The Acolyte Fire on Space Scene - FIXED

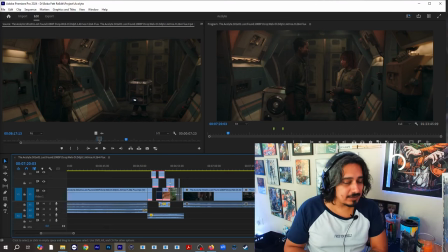248s
So we establish, like, there's a little robot. Yes, there's a little robot that she's kind of friends with. But we just want to speed it along. and because we already know that she's about to do a job or that she's part of a crew
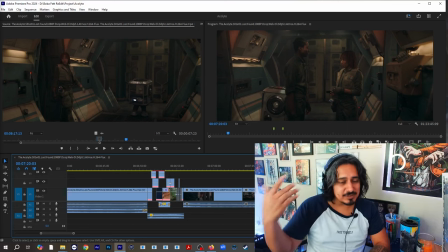264s
we don't need the little red light or anything so we can just move along yeah what i do with my days off is none of your business
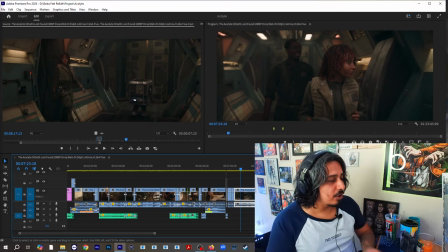271s
fella what i do with my days off so we know that she's at her workplace do we need to establish that she's about to do a job at her
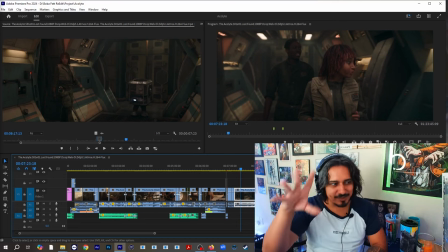279s
workplace no that's why we can just edit the the little red flashing lights but now let's um that's that's just a minor thing that's
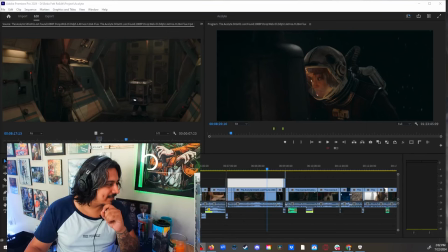288s
just a minor thing this is this this is the important part this is this is this is what you guys came in for you wanted to see how
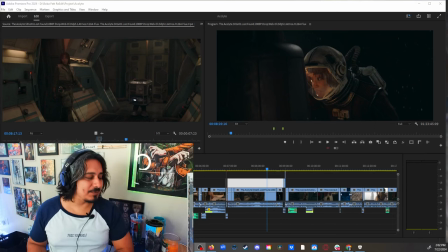296s
this um firing space was going to be fixed and i'm about to show you how it's
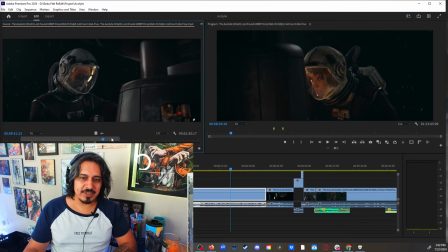309s
clearly disposable but me on the other hand come on so they have this conversation in the soundstage i mean this um the the the vast vastness of space Very funny.
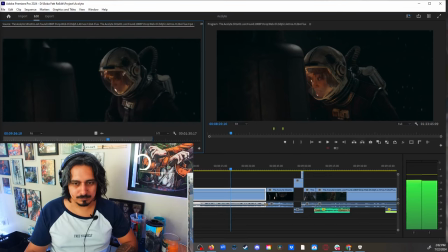320s The emissary dock doesn't connect it to the field projectile. Yep, I see it.
So she's doing her work.
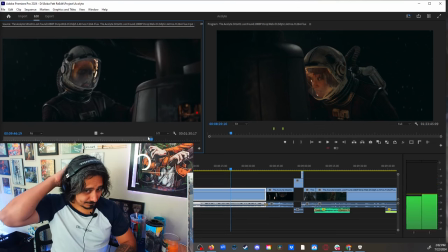328s
And this is when it happens.
Wait, the pressure gauge is spiking.
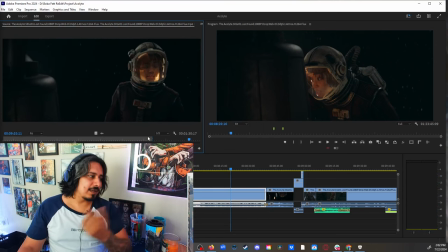337s And that was the pressure valve.
And there we have the infamous fire in space scene.
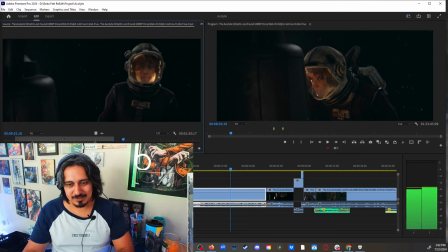343s
Yay.
I got it.
This is what happens later.
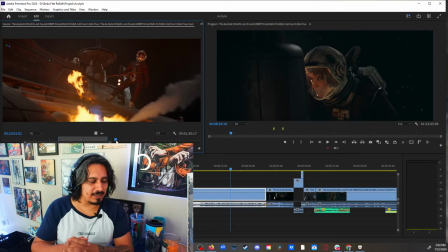347s
And this is, like, remember what I told you about, like, you need to figure out what's important, what's the importance of things, right? You remember?
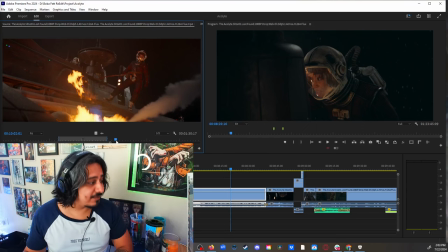360s
Well, this is the importance of things with this. The importance of this, of this scene,
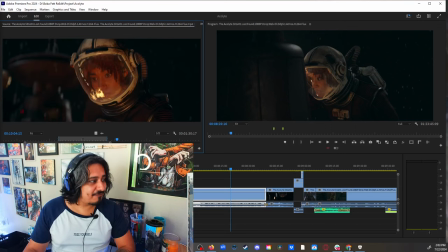368s
is to let us know that fire is triggering a little memory, like something happened.
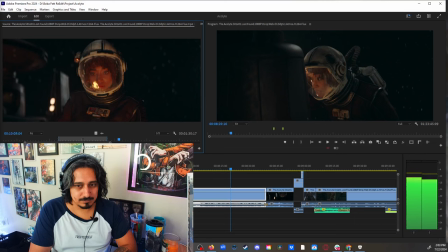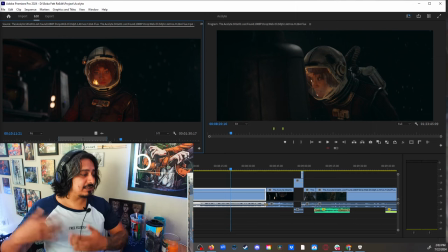383s
so that's what this scene is for to show us that she has like a past that is kind of hunting her
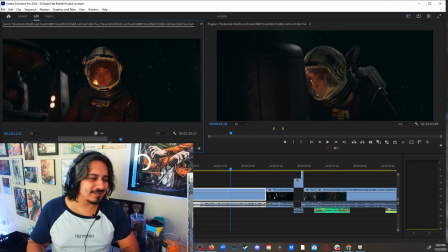394s
but can we make it better because fire in space is it's kind of like you know it's kind of silly and affects the pacing so this is what's going to happen
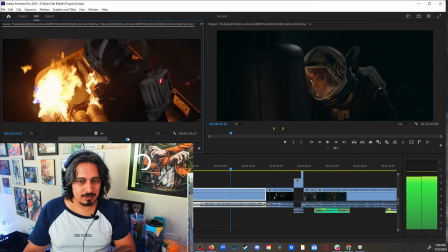406s
if we continue with the scene she fixed the thing and then the jedi come
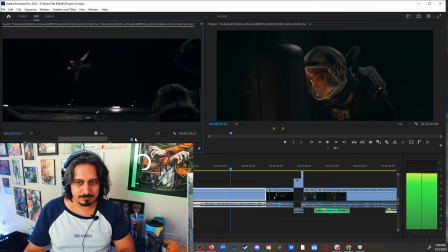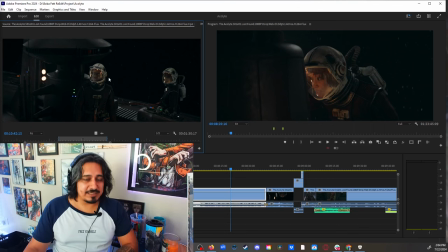429s
and then we see him say friends of yours
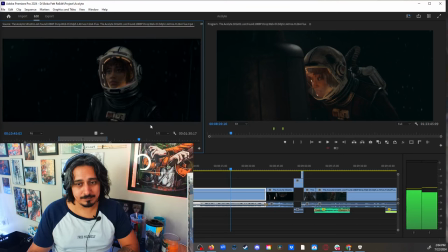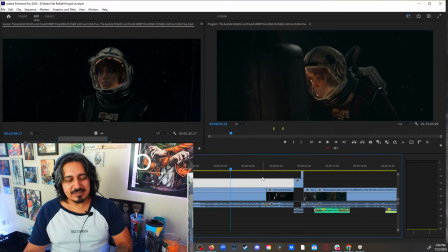437s
that's that's that's how the scene plays out so here this is the thing we
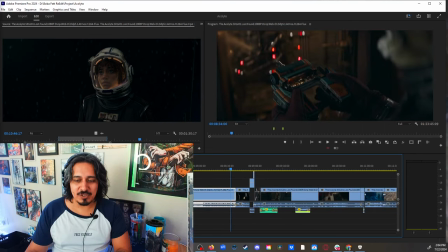442s
don't have the fire because I utilized the sleeping scene.
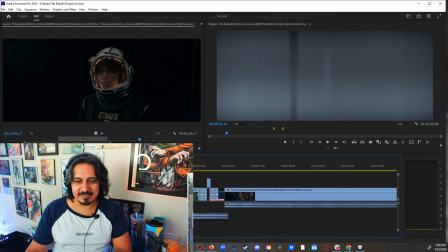449s
I am going to create a flashback type of moment where the tree
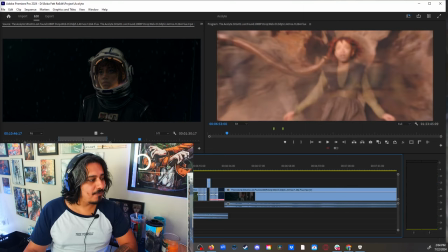456s
and other certain important elements from her past, instead of just hearing voices,
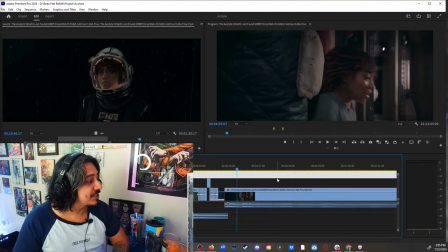468s
she was dreaming about it.
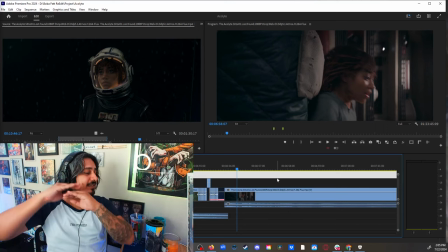471s
So now we have already established that she that that her past kind of haunts her and because eventually she'll she'll be the one to turn
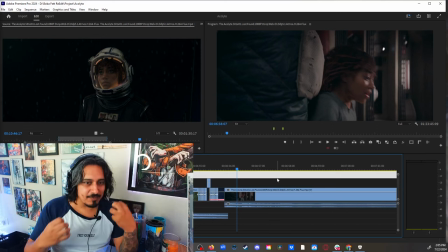481s
to the dark side all of these conflicting memories will play a part in the movie so
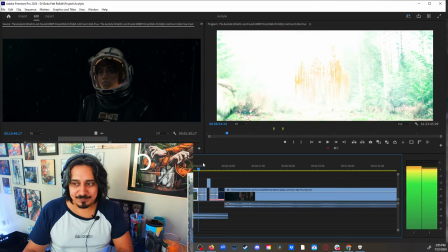486s
we establish them from the beginning that things are like haunting her
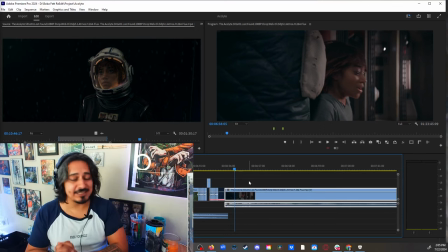491s
right that's that's that's what we're establishing from the get-go and we we take this
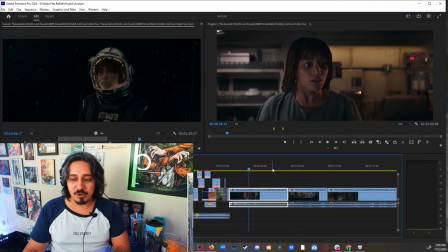496s
as as a moment for her to wake up and realize like okay
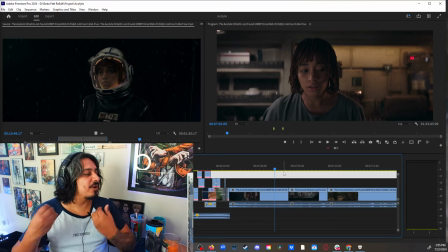502s
so now she wakes up for a reason she wakes up for a reason and we have already established that she actually suffers the thing so
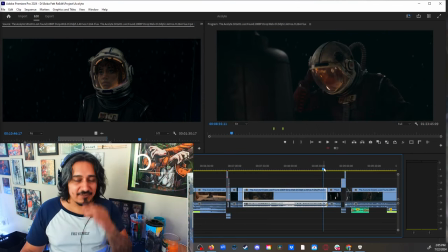513s
instead of having just the fire and hearing the voices and her just staring instead of that she just fixes the thing
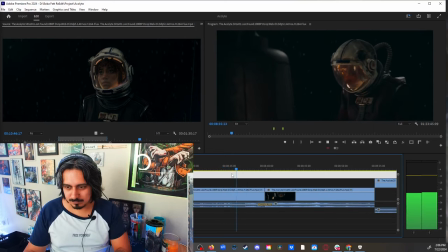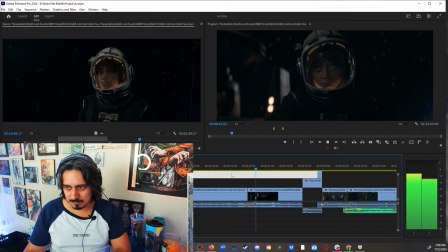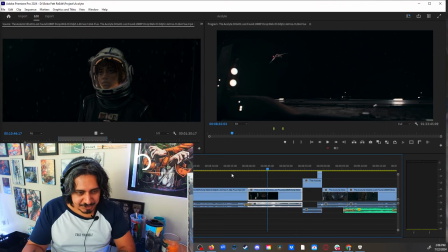536s
so she was just doing her job and then she heard the ship and looked up and there's the ship
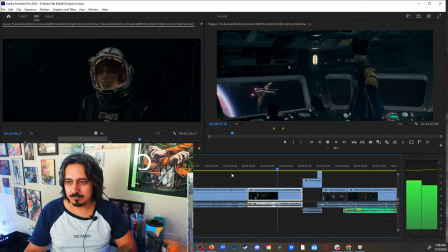and then we have the first jedi
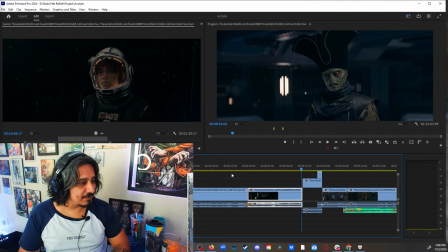553s
and instead of cutting back to the to the to the female being like ah again we just stay with that like it's his thing oh jedi they're about to like infiltrate this thing okay whatever we go into friends of yours
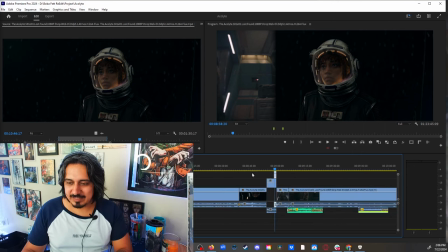573s
now there you go now the fire now the fire has
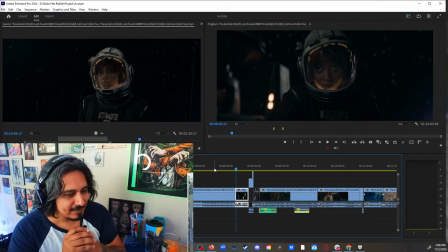577s
been extinguished from our lives and we already
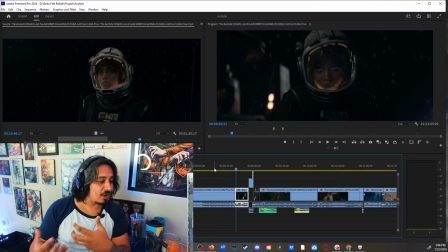582s
established that there's a past haunting her the point of this scene originally with the fire is to establish that she's been haunted by the past but if we can establish it before, then we can just skip to the important part. We have already established also that she knows how to fix things.
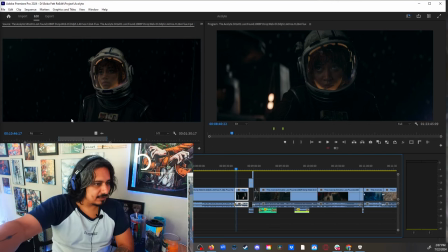599s
So whenever she fixed things in the future, we've already seen it. And even to her credit, she was doing it from the first go. Instead of like blowing something up or whatever, like she's a mechanic, like she does that.
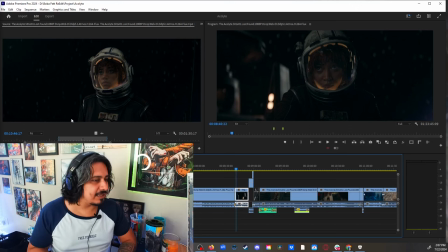614s
We don't see her fail immediately at her job we see that she's just doing her job but we establish from the get-go as the first impression of the character that she's hunted by the past not later in the scene like four minutes after we introduce the character we we present this idea
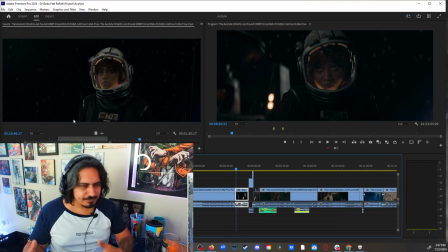634s
that she's having conflicting thoughts in the back of her head we establish it from
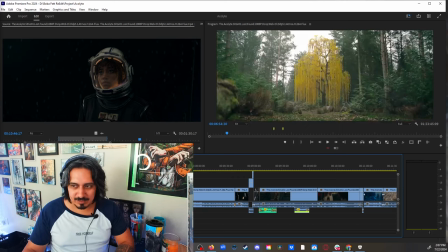639s
the get-go with this made-up flashback scene
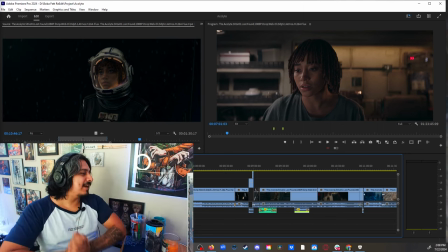646s
and that's how you improve the pacing
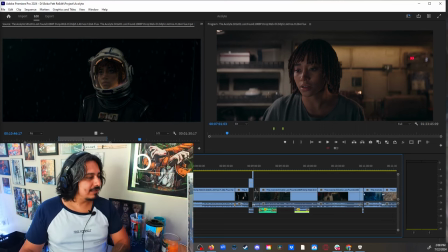651s
so anyways that's um that's that's the fix that i have for today
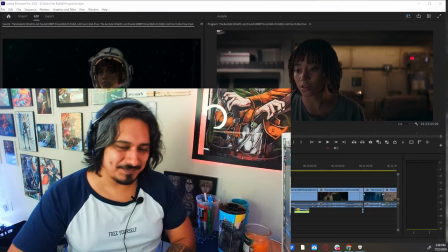656s
on on the on the on the fire on the space
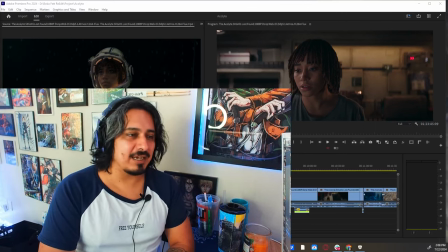661s
fire let me know if you like this type of videos uh go ahead and comment like subscribe all the thing remember if uh if you're
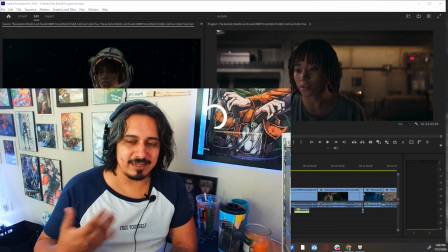670s
a channel member if you're a channel member you can re-watch the live edits whenever I do this live and if you're not a channel member you can
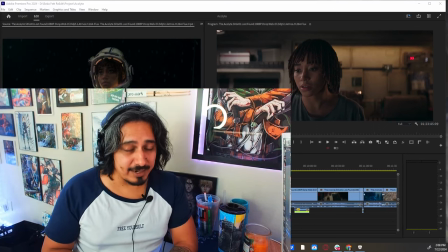679s
still watch them just keep up to date whenever I announce them so you can watch them when they happen when
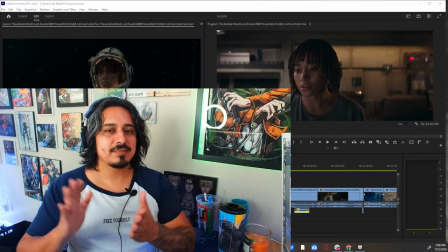684s
they happen they're free all right that's what I have for today I'll see you later bye